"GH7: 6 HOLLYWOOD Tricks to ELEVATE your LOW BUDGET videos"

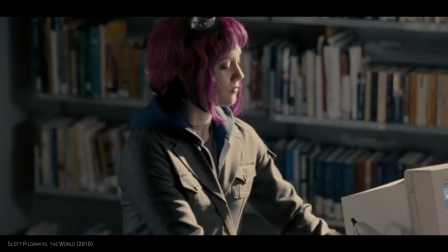You can also use double match cuts to connect three scenes, like this one from Scott Pilgrim,
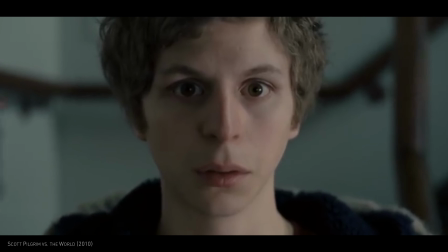starting with him staring at this girl as she skates out of the door, then cut back to his rehearsal when his friend snaps him out of his daydreaming.
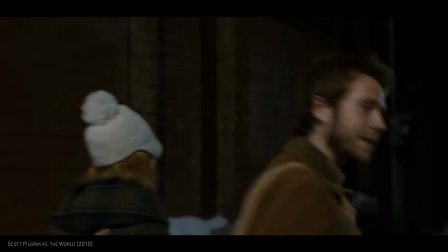Then once again where the same friend answered his question in the following scene. Jumping back to my simpler version of the double match cut sequence.
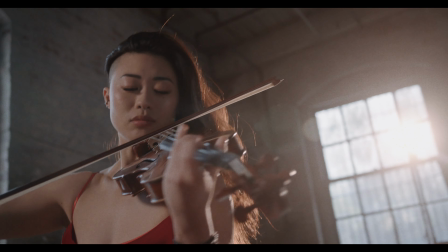Each note can break me, but I'm willing to break.
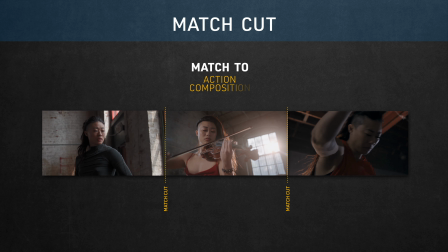I matched both to action and composition to create this visual continuity between these three different moments.
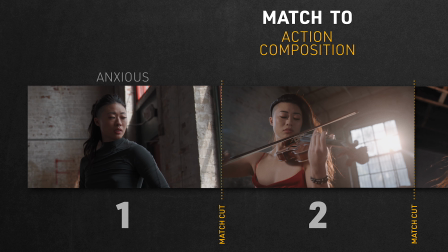First, she's feeling anxious, scared of failing again. We hear her thoughts saying, "Each note can break me."
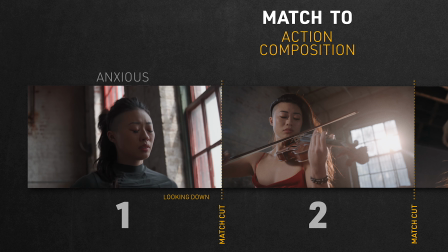And as she looks down, we have a graphic match to action as we see her playing the violin,
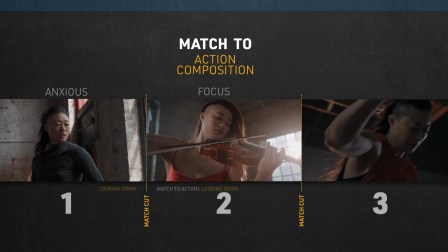where she paces herself to find her focus, then following her body movement again as she moves up,
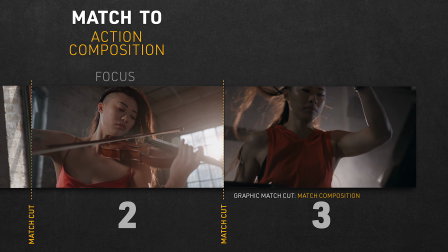another graphic match to action, and she's now in the gym holding the handles of the cycling machine instead of the violin. Now she seems more determined to overcome these negative feelings, which is pretty clear because we just heard her say, "But I'm willing to break."
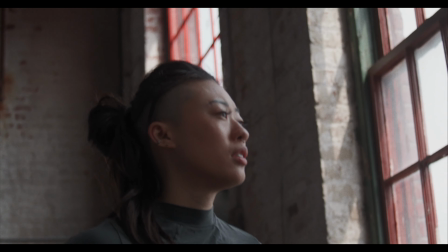Let's play it again.
Each note can break me, but I'm willing to break.
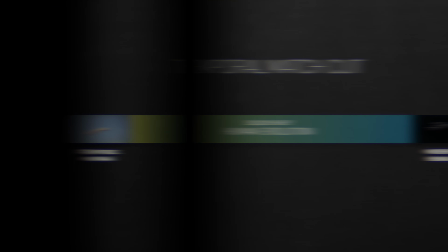Let's jump back to temporal match cuts.
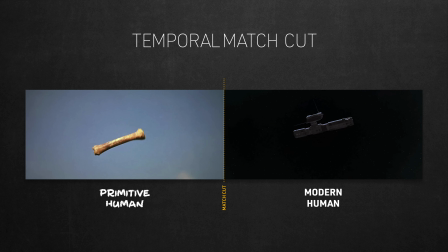We already established how they compress time to support the narrative on a massive plot level, or even on smaller scene levels, like when we saw Scott staring at the girl walking out the door,
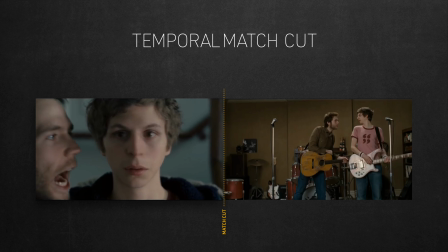then cut back to his rehearsal with his friends. Besides being a pretty cool visual transition, it also suggested the long amount of time his mind was busy thinking about this girl,
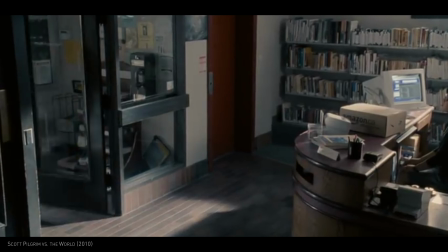basically from the moment he saw her walk out the door all the way to his rehearsal with his friends.
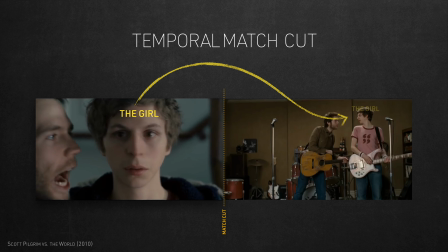Using such a match cut to establish the passing of a long amount of time is what I try to establish here in this scene. Should
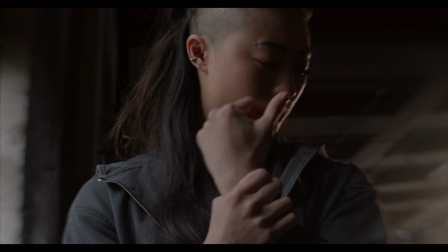I try again? And fail again?
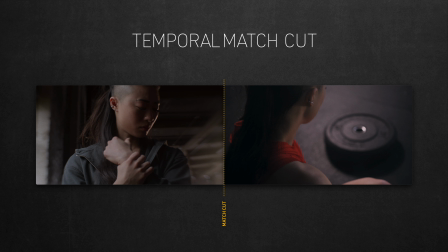While the composition between both shots might not be perfectly matching, but the action of looking and its direction are all I needed for this kind of match cut. The match cut suggests that what kept her mind busy and concerned all this time between her warm-up at the warehouse and her exercise at the gym was that weight she's staring at in the second shot.
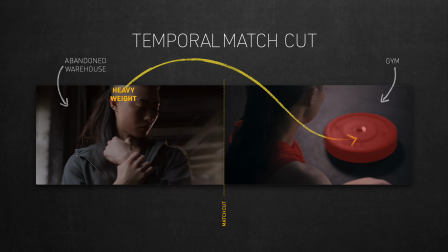And this could be a long time, since both scenes are happening in different locations and she's wearing different clothes in each of them. It might even be different days.
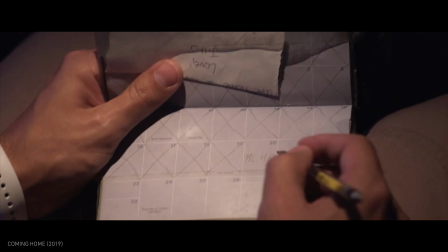Again, match cutting is such a huge topic to cover that I'm not really giving it justice here, but the point of this episode is not to deep dive into it,
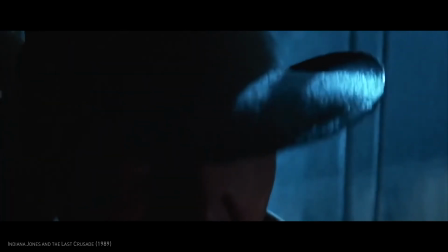but just to give you some ideas on how to get inspired by these famous Hollywood match cuts and find creative ways to implement
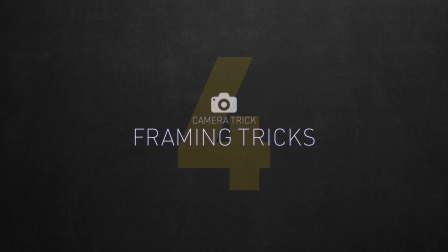them in your low-budget film. Now let's explore some framing tricks, another massive subject I'll try to simplify.
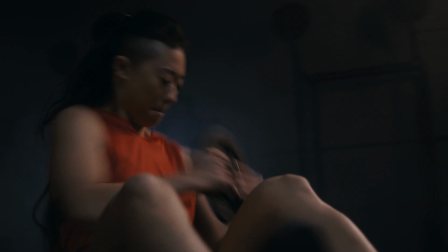We all know that using creative and super dynamic B-roll style angles can add an engaging and energetic feel to your film.
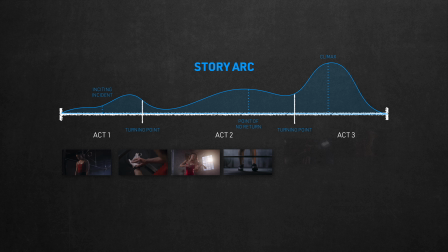But when you have a story arc in your script, these camera tricks become a lot more than just creative angles and movements that look cool. They should also help tell your story, and that's by answering the two important questions, where and why.
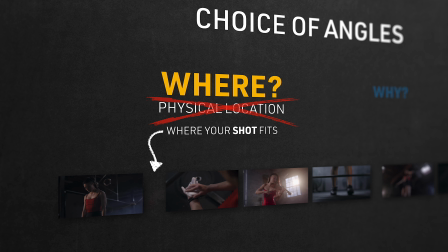Where is not about the physical location, but where your shot fits within the story. It's the context, or the big picture.
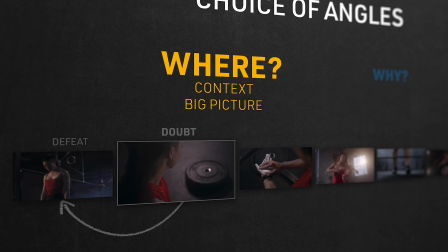So your choice of framing should follow through on what came before it, and potentially pave the way for what's gonna happen after.
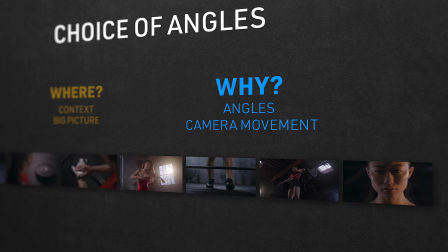Why is about the reason behind your choice of angles or camera movement on a shot level, aka your shot motivation.
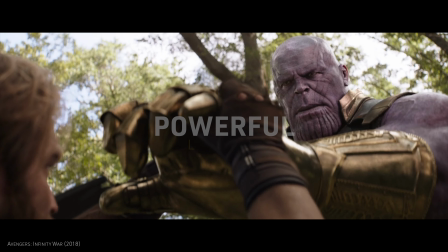Do you want to portray your character as powerful with a low-angle shot that will make them look much bigger and stronger?
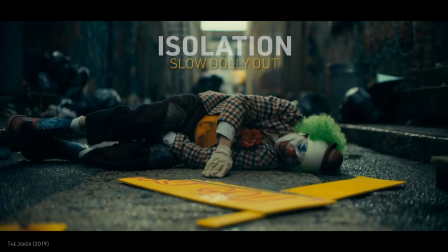Or evoke a feeling of isolation with a slow dolly out to make the character look like they're being abandoned and left behind?
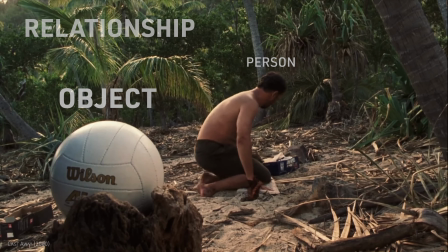Or establish a relationship or connection between a person and an object simply by using an over-the-shoulder framing that's usually reserved for dialogue between two people?
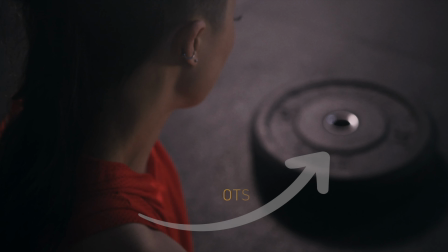And that's what I did here. I used this over-the-shoulder framing to build this connection between her and the weight.
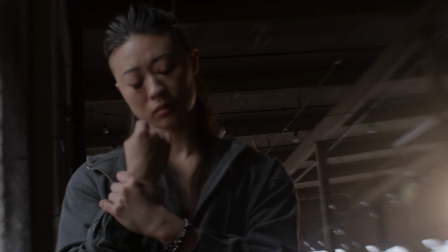Here's the full scene to better understand the context.
Should I try again? And fail again?
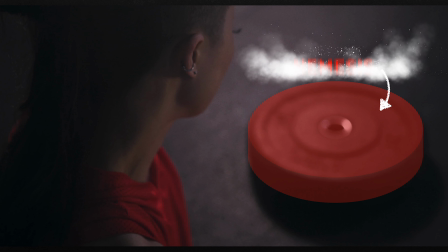So after being defeated, she's not looking at it as a dead weight, but as her nemesis that made her fail once and could easily make her fail again.
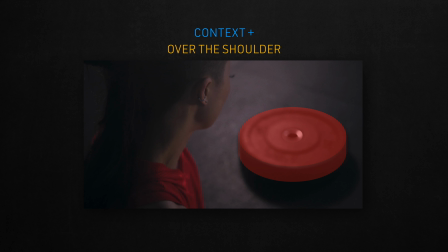The context, mixed with the over-the-shoulder framing, established the weight as another evil character she's scared of. It's watching and taunting her, sitting there as a reminder of her defeat. Also, after she says, and fail again?
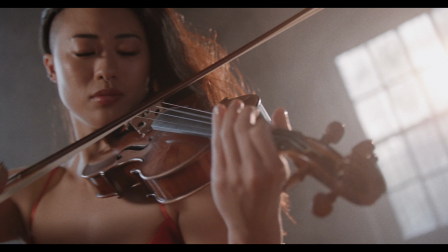We cut to a violent scene shot in a Dutch angle.